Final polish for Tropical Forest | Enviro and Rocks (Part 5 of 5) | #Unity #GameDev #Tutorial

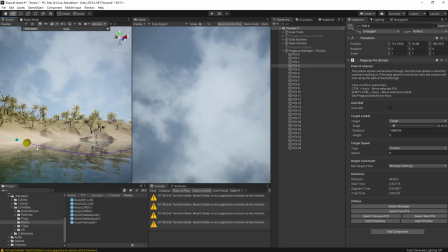4:03 We can now fine-tune the positions of each of those points by moving them around in our scene view and that allows us to really
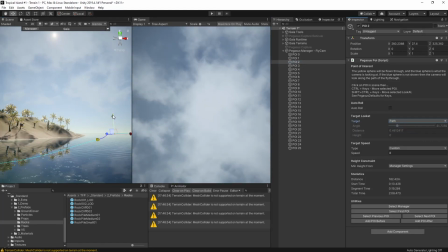4:11 fine-tune the flight of the camera it also allows us to change the direction the camera is looking slightly or even a lot if you want to at
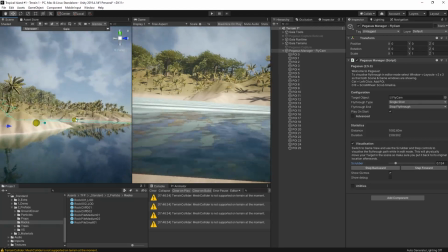4:20 each of the points along the way there's a whole bunch of things that you can do you can control the role of the camera and the speed and so on
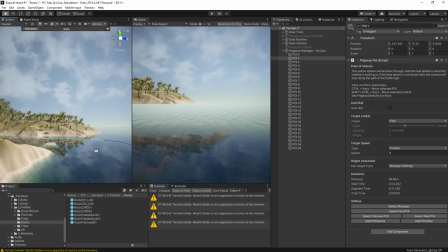4:28 again I have that deeper dive video that you can go check out later if you want to once you've done all that hit
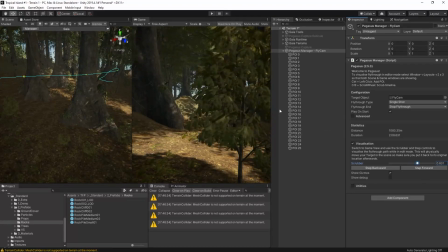4:36 play review the fly through again and if necessary iterate on that process just keep going back through.
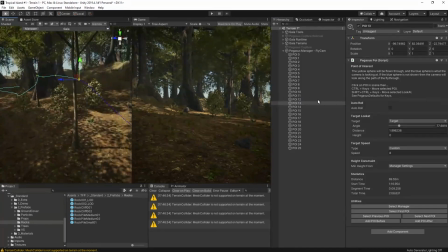4:43 It's being recorded for you so you can keep messing around until you get it just right.
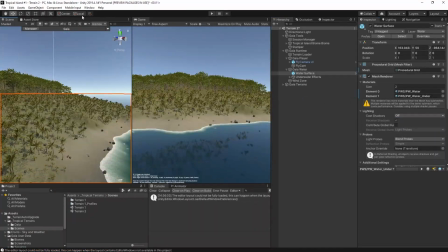4:49 Now that we have our flight path recorded for the camera and our cinematics it's time to upgrade our lighting.
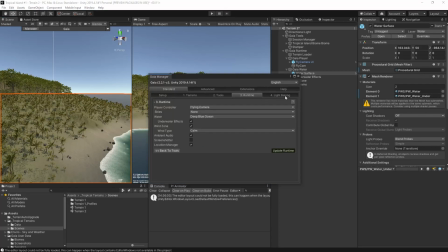4:54 I really like Enviro as it adds a lot more quality and a lot more control over what you're doing with the weather effects. Open up the Gaia manager and select the extensions tab. Assuming you've got Enviro installed you'll see an option under there for the publisher of Enviro.
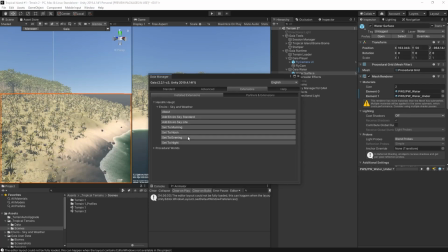5:09 Click on the add Enviro standard since we're using the standard rendering pipeline here. Instantly you'll see improved lighting.
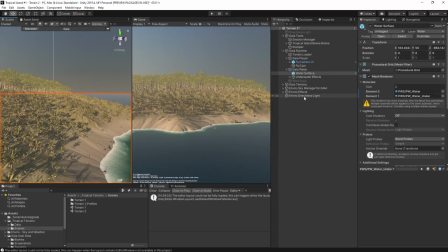5:16 Now I'm actually going to use my own Enviro profile to fine-tune things. That profile is downloadable along with all of the other configurations I've created for this video series.
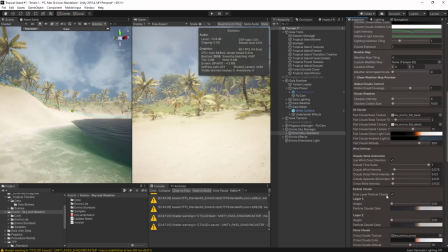5:28 You can find them in the GitHub repo that's linked in the description below. So do feel free to go grab them and play around with them. What you can see here in this speeded up piece of the video is me setting that up basically what I'm doing is I'm setting the clouds to high quality I'm
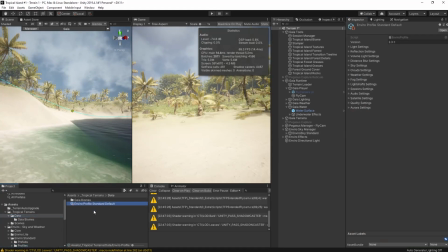5:44 ensuring that we get some appropriate weather basically sunny we're in the tropics and some heavy rain now and again making sure it's summer we don't want any risk of snow and so on coming in and I'm adding a touch of distance fog to act as a kind of heat haze I'm also
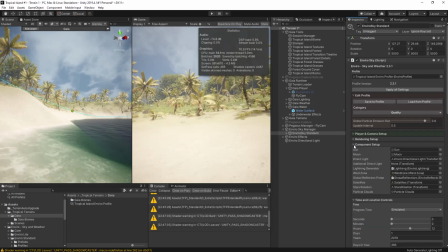6:01 putting in volume lighting and light shaft effects at high resolution and the reason for that is because the lighting in the forest there is really important so I do want it to kind of burst through the trees at appropriate points.
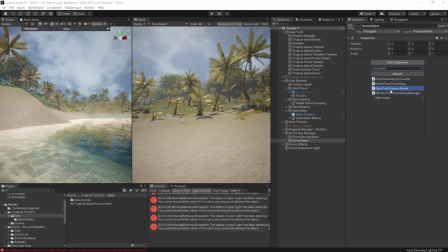6:14 Next up I want to put in some post processing so I'll create a post processing volume.
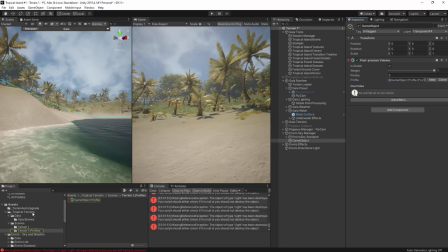6:20 In this volume I'm going to add some ambient occlusion because there's lots of bright light here and so I do want some darkness in the shadows.
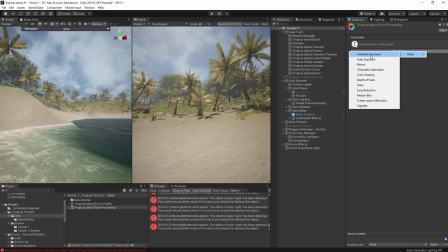6:28 But more importantly I'm going to turn on the ACES tone mapping which makes things look a lot warmer and then I think the colours
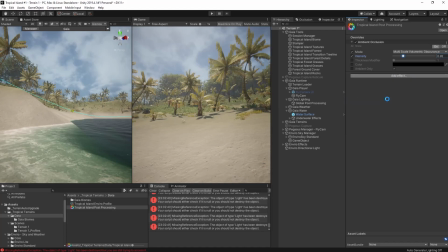6:36 generally are a little bit too washed out here so I'm just going to add a little bit of gain into the bright greens there.
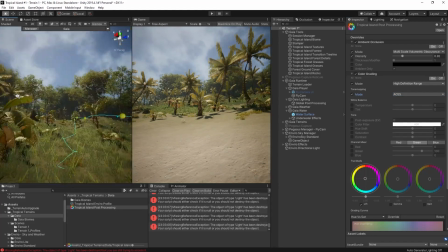6:45 Then finally there's a lot of variation between the light outside the forest and inside the
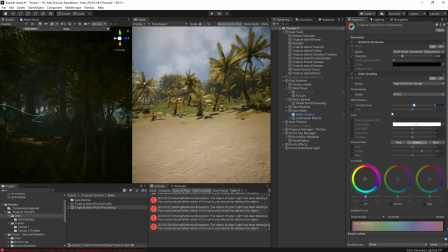6:51 forest so I'm going to increase the post exposure settings and raise the light levels just a little bit here and there.
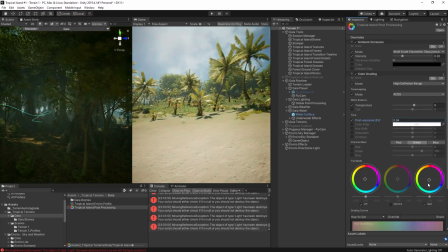6:58 This video isn't about how to do post-processing. Do grab the profile and have a look at what I've done in there in the final version.
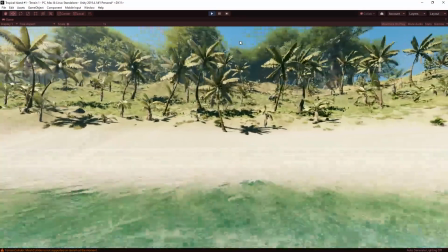7:06 And there you have it, a complete scene with a fly-through that we can then render at 60 frames a second like you're looking at right now.
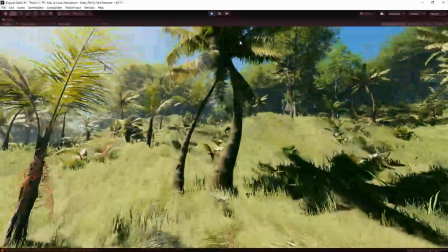7:14 A few people have asked me about performance in-game and optimisation for that.
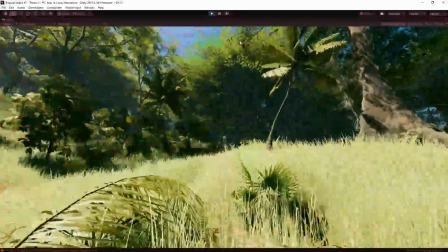7:18 I'll return to that topic fairly soon and show you some of the tricks that I've learned there. But for now, Let's enjoy this beautiful tropical scene as is